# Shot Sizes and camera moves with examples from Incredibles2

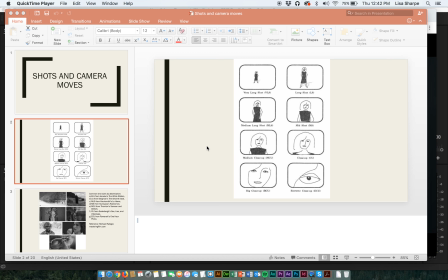[0:00]
Hey guys, okay, well, we may not be able to have class live, but we can certainly have class via the miracle of YouTube. All right, so what I have up here on the screen, and I'm just going to go ahead and play it from the current slide,
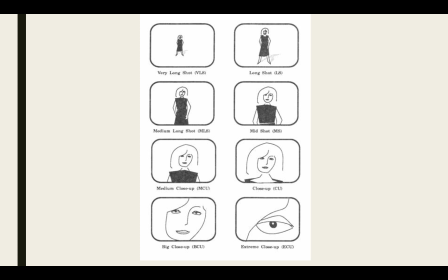[0:16]
we're going to review a couple of things, and I'm going to show you those things in action. Now, I am assuming that you can probably identify these. So a very long shot, something that would be like a shot from a distance.
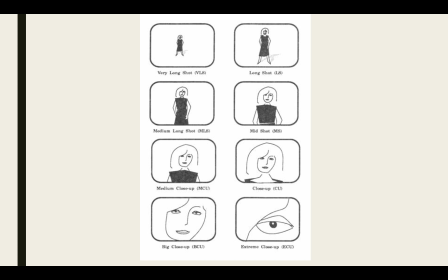[0:30]
A long shot shows the full body. A medium long shot shows the person from, say, the hips up. A medium shot would show the person from the chest up. A medium close-up from the shoulders up. Close-up, just the face. And then there, of course, are the extreme close-ups.
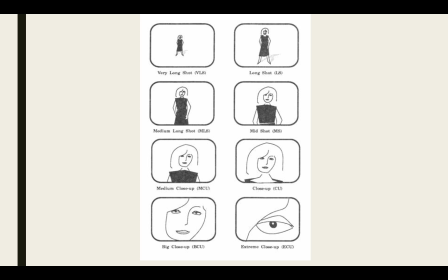[0:49]
So those are the very, very basic types of shots that you want in your film.
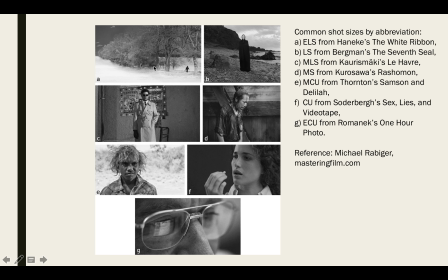[0:54]
And here's just some visual examples of them. So here's an extreme long shot where we're establishing our location. Where are we in space? That's what an extreme long shot is for. And then usually what happens is that as we get closer and closer to the characters physically,
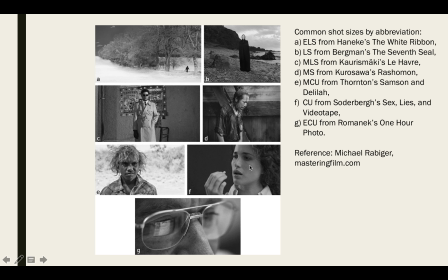[1:12]
we get closer and closer to them emotionally. So as you can see, I have an emotional distance from this Bergman character, and I get a little bit closer emotionally to the character as I move closer to them physically.
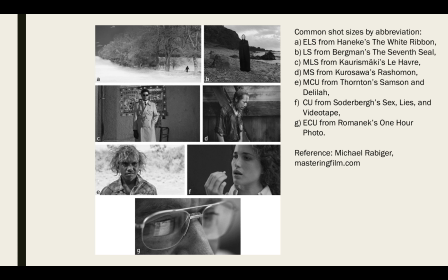[1:31]
So what you want to do when you're shooting your film is to mix a variety of shots and think about physical closeness as emotional closeness to the viewer.
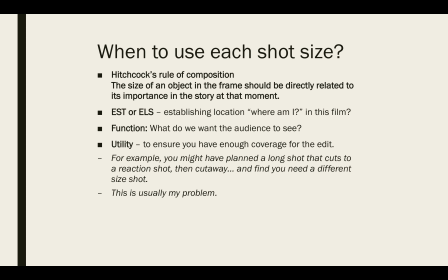[1:43]
So the closer you are to the subject, the more of a connection the viewer has with that. Okay, and this is borne out by Alfred Hitchcock's rule of composition. The size of an object in that frame should be directly related to its importance in the story at that moment.
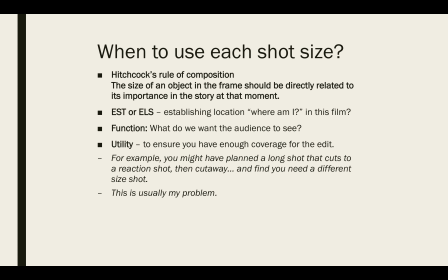[2:02]
So Hitchcock used it. If it's good enough for Hitchcock, it's good enough for me.
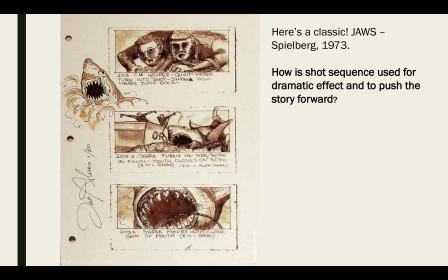[2:08]
Okay, so here's a storyboard. And remember, I'm not requiring you, I'm just requiring you to do storyboards and shot lists for your own use. But you can see right here, we have a shot number, and we have our two heroes here.
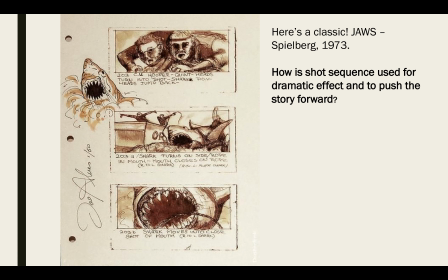[2:28]
And this is from Jaws. Now, this is a long time ago, and my parents did not allow me to see Jaws. I actually have never seen Jaws. But this is a two-shot. As you can see, it's a medium close-up, because we can see mostly their heads.
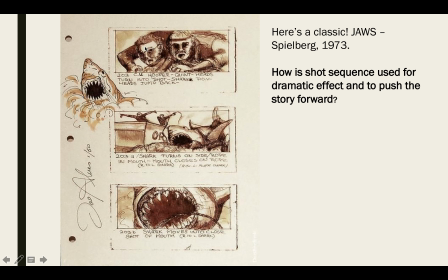[2:45]
And it's also a point of view shot, or POV. So we look at them, they look scared, and then we see what they see. They see this giant shark, which is in, guess what, a long shot.
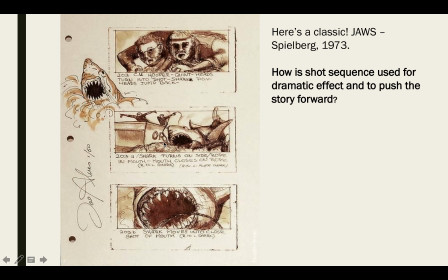[3:01]
So this is a long shot. This could also be the master shot. Remember, we discussed the master shot. And then finally, we cut to Jaws' horrible gaping mouth. So you really get a sense of, as we start out, and these guys are obviously,
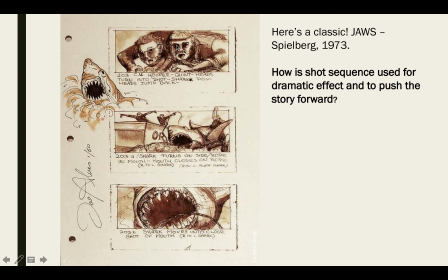[3:17]
we're close enough to them that we see their expressions, we see emotion, we see vulnerability, we see fear, we see anger. And then when we move back, we see what they're looking at. And finally, we get that horrifying feeling of being eaten by a shark, or almost.
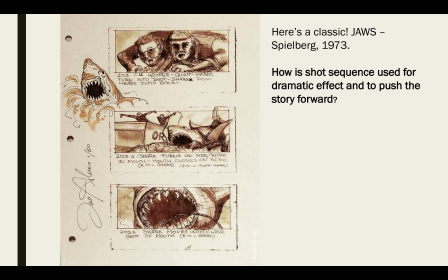[3:35]
And that's how we use shot size to push the story forward.
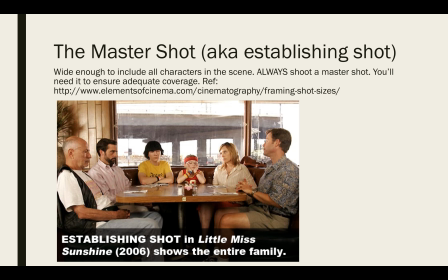[3:39]
Okay, so we discussed this last time, and I'm not going to go into it exhaustively, but remember the master shot technique. So whenever you have dialogue, make sure you have one shot where all of the characters are in the scene.
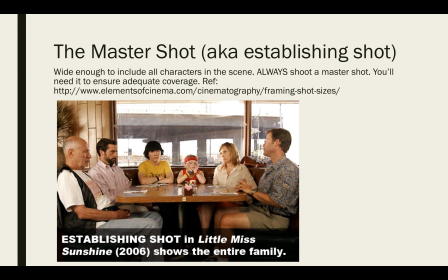[3:55]
That is for coverage, so that you always have enough coverage and you never end up with any missing stuff.